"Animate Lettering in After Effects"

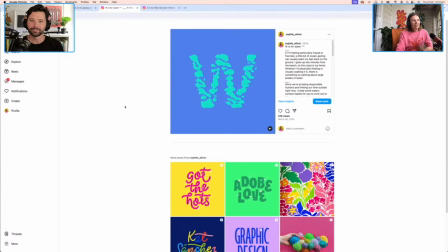20:53 Did this one a few years ago. It's like water, reflection of water. Yeah. Is that one okay? I haven't ruined that one forever. No, I'm fine with water. Water is a very cool. tranquil. Yeah, no, that's totally fine.
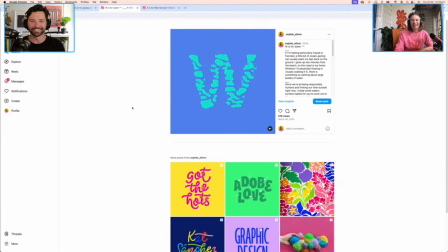21:11 But crawling under my skin, not so much. Okay, gotcha. If we can draw a line between those two. Yeah. We're getting close. You can also use it for multicolor kind of compositions as well.
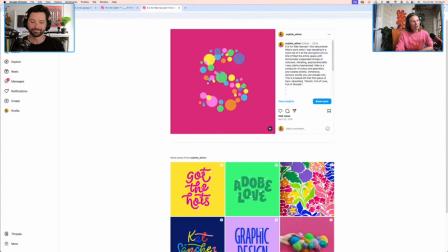21:29 This has like a really nice. It's not just the shapes themselves, but it's also the colors that kind of end up melding together in a really sort of unexpected kind of way.
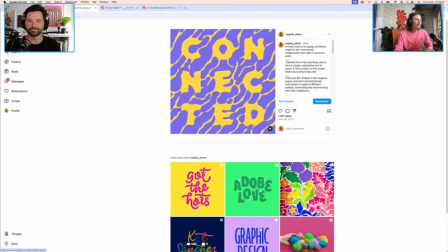21:40 Yeah. But yeah, so there's lots of fun to be had with this combination of effects.
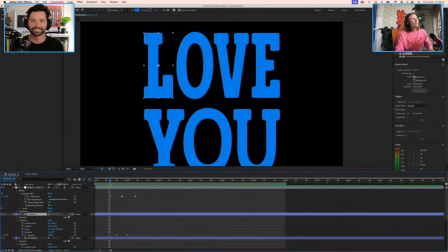21:48 Try it out at home. There you go. Cool. Now we've got sort of the hero animation happening, which is that sexy little morph that's going on there, but it is all happening at once, and it's quite a quick transition.
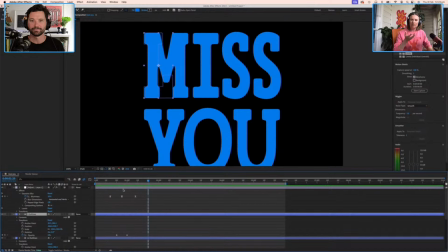22:05 So I feel like to kind of give each letter its moment in the spotlight, we just might offset these keyframes a little bit to just give them a little moment to themselves. So we shall leave L and M where it is, because that's our starting point.
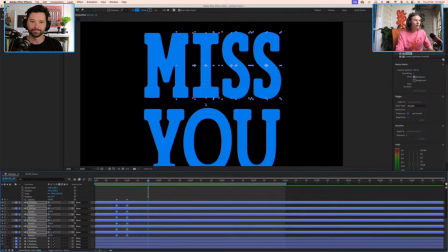22:24 And I'm just going to go and collect all of the other keyframes from the rest of these letters. Right. And just kind of nudge them. Ooh, not that far. Maybe just 2 frames to start with, and we'll see how that looks.
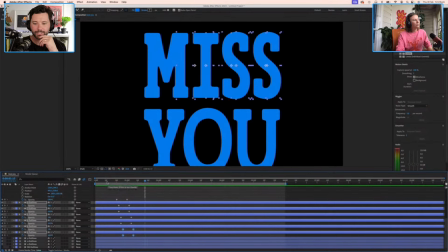22:44 Yeah, that's already looking better. This staggering of animations, I think I recall in a previous stream we've discussed it in a bit more detail,
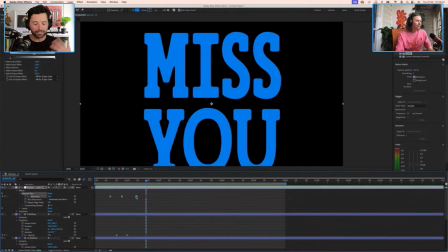22:53 but like when I think you said something along the lines of when you're sort of starting out, you kind of had everything somewhat mathematically, like, okay, within half a second this one comes in, therefore within a second the next animation should come in. And what you found from that process was that it felt uniform,
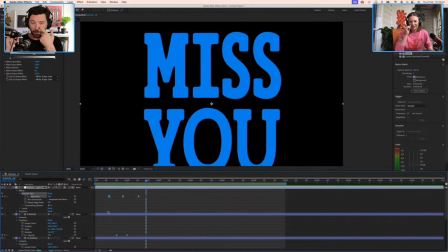23:11 like it didn't feel organic because it was too kind of perfect. And it's come in handy a bunch of times. I've been trying to just animate something simple. I'm like, oh, remember Soph said, it's better just to kind of feel it out and don't try to do it too mamathematically.
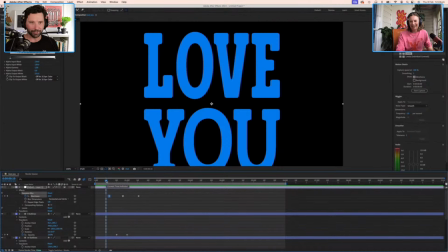23:25 Try to, stagger it, try it, that kind of thing. Is that accurate? Yeah. No, how wise I was to say that back whenever I said that. Who said that? You did. Oh my gosh. Genius. What a genius I was.
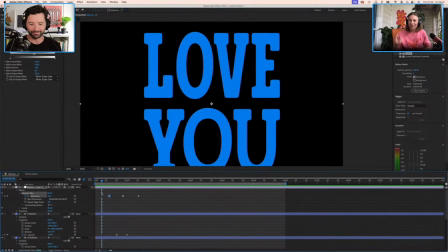23:44 It just gives you a moment to kind of take in what's happening, because it is quite a lot all at once. Yeah. And like you were just sort of saying, you can have everything,
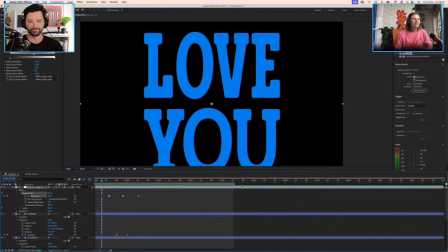23:58 all firing all at the same time, but you just sort of lose the effect of everything instead of just giving, like, each little letter should have its own tiny little solo, and then you can appreciate the composition as a whole sort of thing.
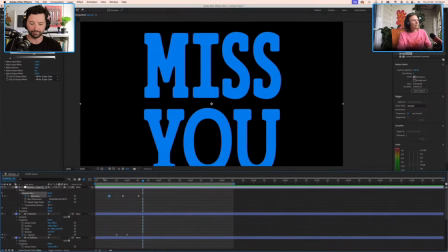24:14 Yeah. So that to me feels way more interesting, just having that. It's still quite quick. It's only a couple frames difference, but just having that kind of progression and leading your eye across the page makes a big difference.
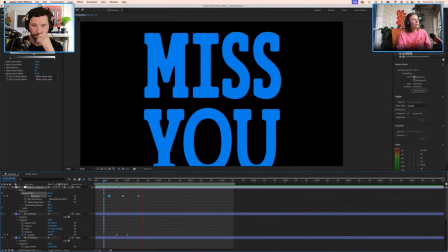24:29 Yeah. I think the other thing that we can probably do here, just to kind of, I suppose, dress the set a little more, is maybe bring in a bit more movement to these letters.
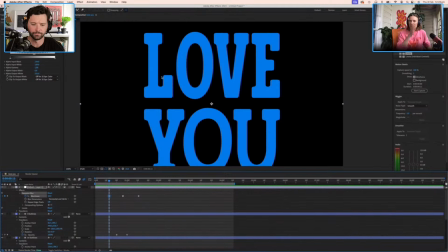24:44 And I'm thinking maybe we could just have them rotate a little as they lead into the morphing transition, just to build, I guess, just to go back to your sort of animation principles,
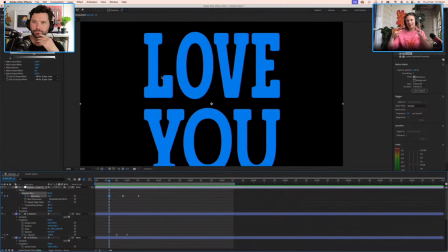24:58 to build a bit of anticipation before the main sort of morph happens, and then a little bit of kind of follow through at the end. So we could just do a bit of this sort of rotation, but to me it feels a bit, I don't love that it's rotating from the center.
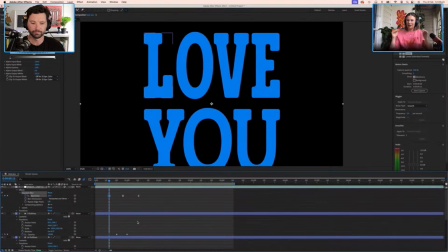25:18 I like to feel like these letters are sitting on some kind of like ground baseline kind of thing. Right. So I'm just going to use my little anchor point tool here and just kind of bring their center of gravity down to their feet.
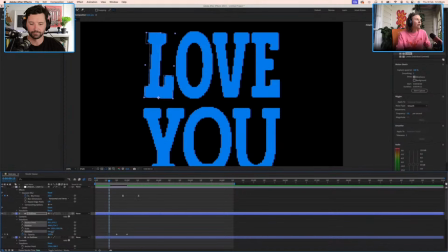25:36 And so now when we rotate, we're kind of pivoting from that spot instead. And that feels a bit more like it's, you know, standing on the ground instead of just pinned to a wall kind of thing. Yeah. Does that make sense? Mm-hmm. So we'll just go and do that for each of the letters.
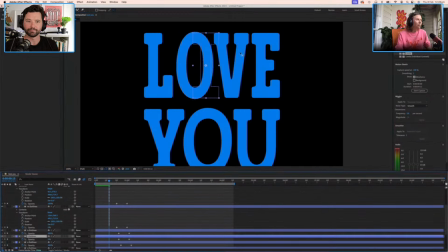25:57 Unfortunately, this is one of those things you have to do letter by letter. As far as I know, if someone has a cheeky way of applying this across a whole composition, I would be all ears.
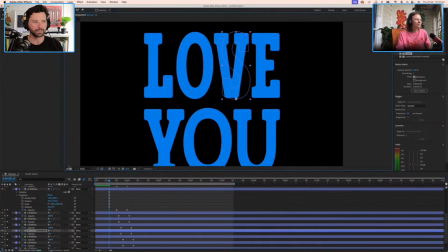26:12 Have you done that before? Has there been something that you've done for years or a certain amount of time, and then one day you sort of Googled it or something, or you've looked at a tutorial to see, is there a better way to do this,
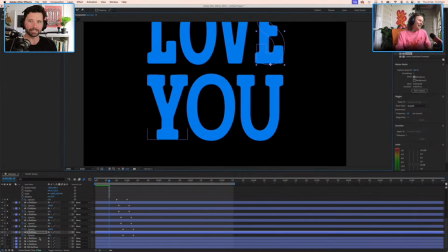26:24 and you discover that there is? Yeah. Right. Big time. Many times, all the time. Many times. Even just the simple sort of thing of like hiding keyframes within layers.
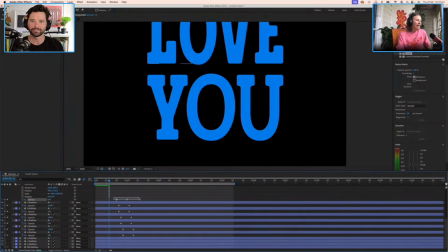26:37 Okay. So for example, we have applied keyframes to the opacity property within this M layer. And if I close that back up, when you open it, you kind of have to sort of twirl down into the transform property to get to the opacity
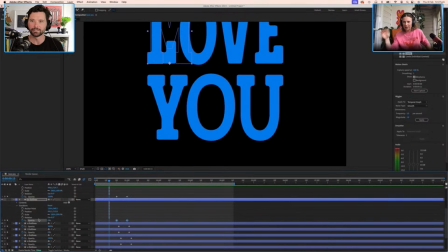26:54 property within it. And it's a lot of like clicking into different layers until you can find where you've actually put the keyframes. Yes. But if I just close that up and hit U on the keyboard, it's just going to bring up exactly the keyframes. So it brings up just the keyframes that you've changed. Is that right?
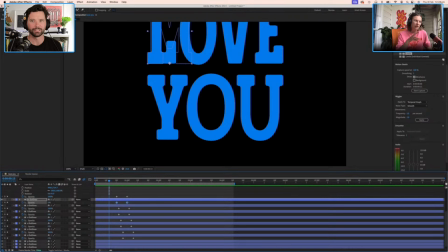27:13 Yeah, anything you've applied a keyframe to, whatever keyframe is within that layer, it will bring that up and nothing else. Oh, that's awesome. So if you're tweaking something back and forth lots of different layers. Okay. Yeah. That was like, I think one of those things where when you're self-taught,
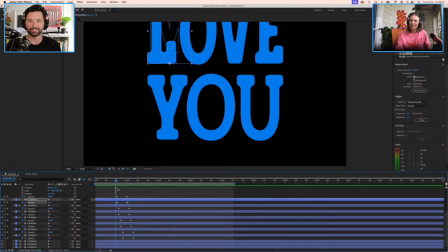27:30 you kind of gloss over the basics sometimes and you do something the most roundabout possible way until you see someone like do it in 2 clicks and you're like, I've wasted months of my life twirling into these little drop down menus.
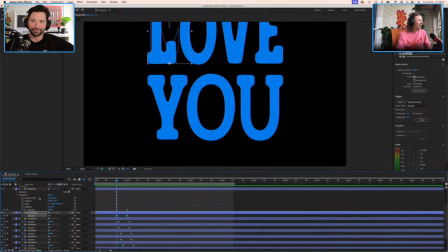27:47 It's like story of my life on Adobe Live. Someone will sort of show something, some shortcut, and I'm like, how long has that existed?
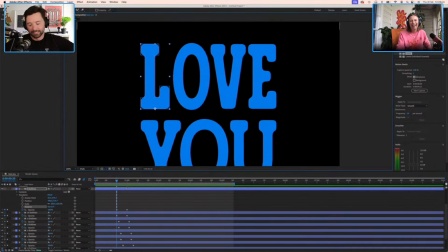27:55 Is that new? And they're like, it's been around for a decade. Oh no. Since the dawn of the software. Yeah, no big deal. Exactly. It came out in the vanilla packaging. Yeah. It happens more often than I care to admit.
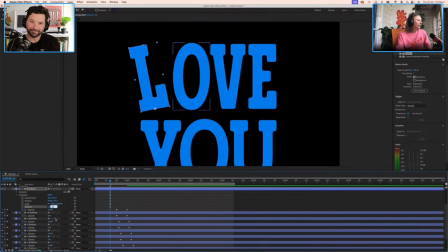28:10 So we're going to play around with this rotation property a little bit. I'm going to, actually maybe we'll do it over here because we need to, our L disappears over here. So let's do it at the front of the timeline.
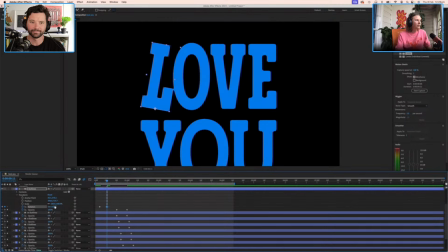28:31 Maybe 10. Essentially what I want to happen is for each letter to kind of fall back a little in anticipation before kind of doing a bit of this. So
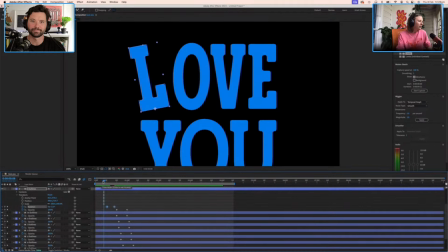28:48 actually, critical thing I forgot to do here is to drop a keyframe at 0.